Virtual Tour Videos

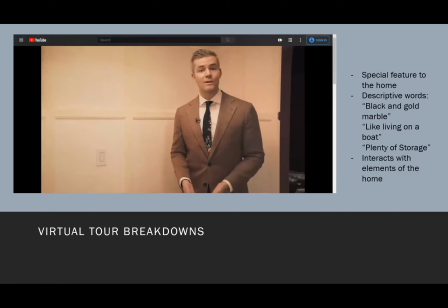2475s So you don't have to have guests come through your front door downstairs, especially if they just want to come in and go to sleep and it's late at night.
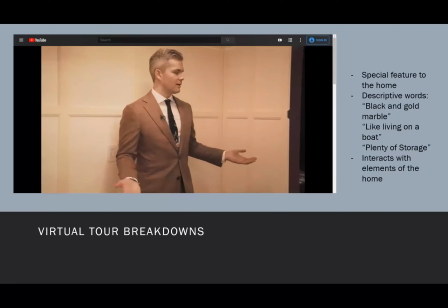2482s But you might wonder, where's the door? Where's the door? Oh, wait, right there.
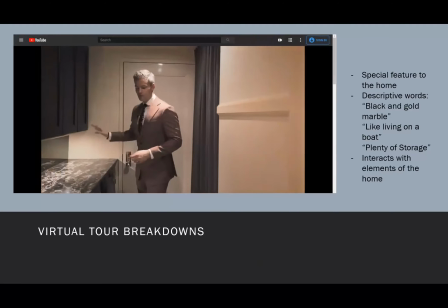2491s You've got separate access out to the hallway here, and you also have a whole separate laundry room in here, again, with black and gold marble.
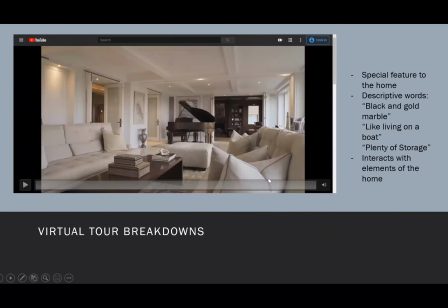2500s
Okay, so pretty similar to like what we've discussed before. It's a lot of describing things, black and gold marble, like living on a boat. I also like that he physically opens up drawers and cupboards to show that there's plenty of storage.
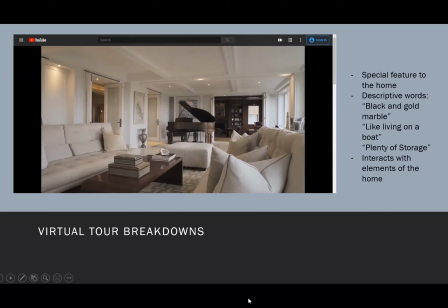2516s
I don't know if you've noticed as well that a lot of times all the doors are open, or I believe in this one, he opens the door.
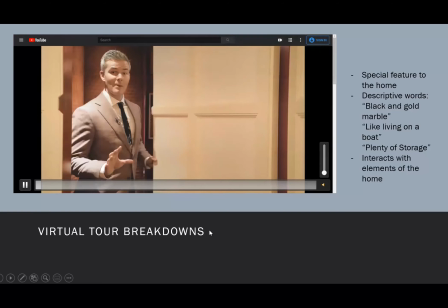2523s
It's another great transition, One of the final right? Where he opens the door to you.
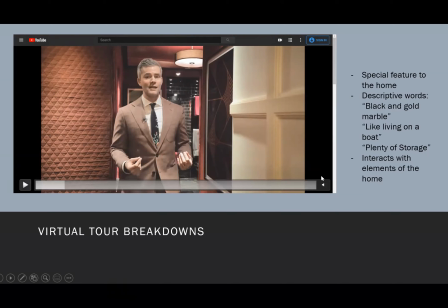2531s
And then you actually feel like you're walking in, which is great. And yeah, and interacting with elements of the home.
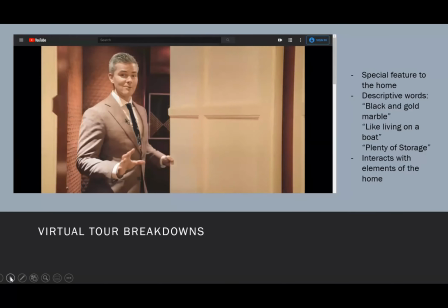2539s
So I think we're finally to the conclusion, which is great.
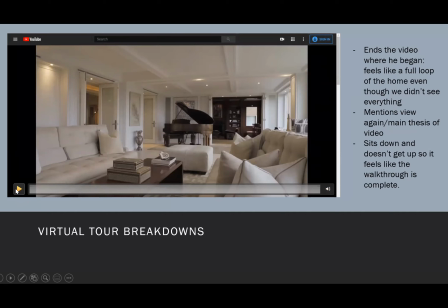2543s
He goes back to where we began.
So that's it.
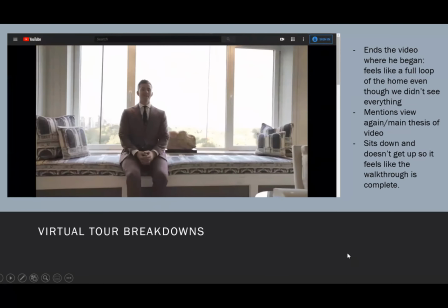2550s Penthouse 16 at 230 Central Park South. Now on the market for $17,950,000.
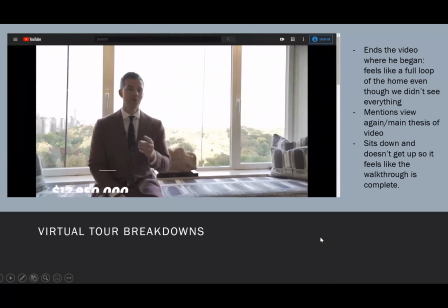2558s This condo-like co-op could be yours. And this view too, because oh my
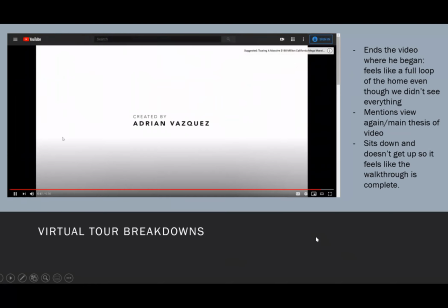2568s God.
Okay, so
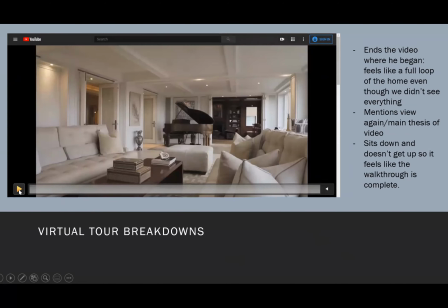2571s
this ending is really great because one, we go back to where we were, so we feel like we've done an entire loop of the home.
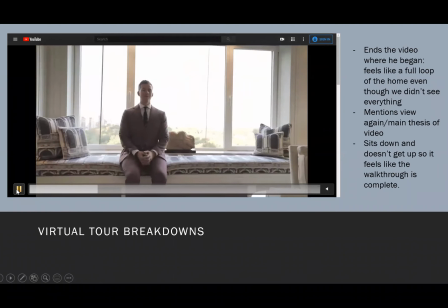2578s
I also love that he walks and then he also sits down. So it feels like we're sitting down and having a conversation about the home.
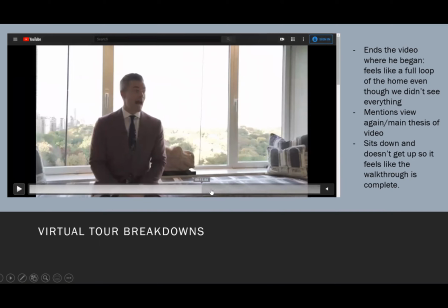2588s
And then towards the end, you know, he's talking. And then he's like, look at that view.
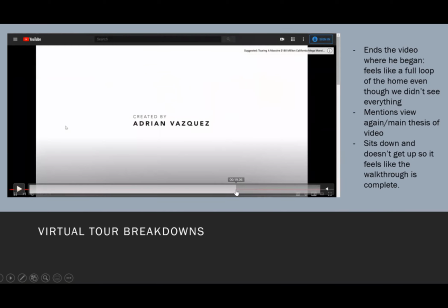2593s
Of course, the main thesis of what the video was about, right? And it's nice you just zoom away as he looks at the view.
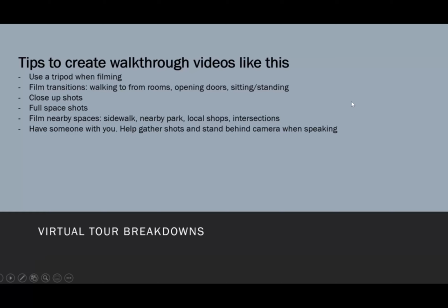2604s
So before we move on to other things, do you guys have any questions? Okay, I know I'm Well, kind of, Angie, I just want to say, so I guess what I'm hearing you say is, I mean,
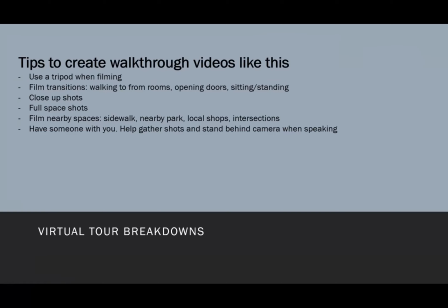2624s
this video was fantastic, maybe a little longer than some of us want to make for certain things. for sure. The key is really the elements that you're talking about, right? Like using the descriptive words, having kind of a thing that we're coming back to, our point that we're trying to make,
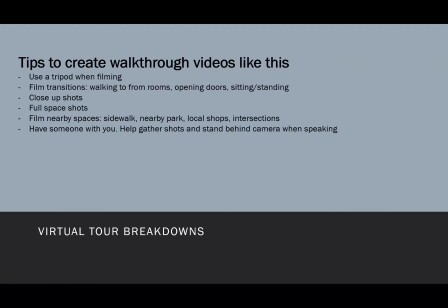2642s
and then kind of laying out the timeline and showing the real details, right? Is that kind of what I'm hearing? Yeah. So because there's so much extravagant stuff, it feels like, you know, oh my gosh, how can I do this?
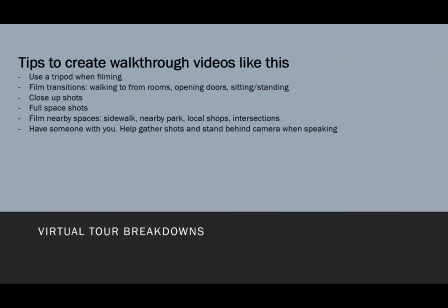2657s
But really, in its fundamental, what he's doing is taking a thesis, so he's focusing on the view, and then he's taking elements of the home that you normally don't see and describing that,
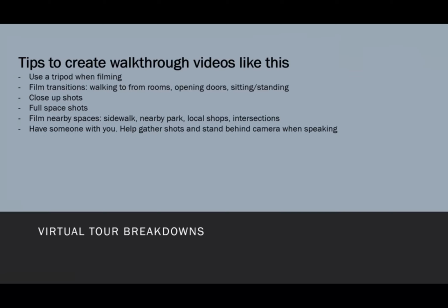2671s
and then that's what he's describing to the viewer. And then also like physically walking through, and it feels like you're doing more of a tour. So to make it feel like you're walking in and you're actually like with that person. Perfect. Yeah. Okay. Thank you.
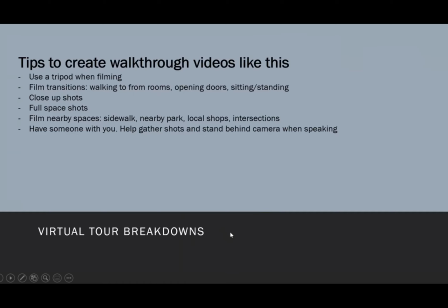2690s
Yeah. So then a couple tips just to make videos like that. Use a tripod for sure. He used a tripod probably for most of that stuff. With that video, he did have a professional cameraman with him filming him, and that's why you got all those cool zoom in and out shots.
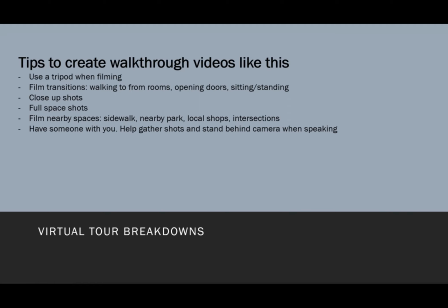2707s
But we don't always have to do that. Photos work great. You taking your camera. I have some other videos to show you as well, where those work just as well. So of course, this is a very high-end home, so these high-end perks make sense.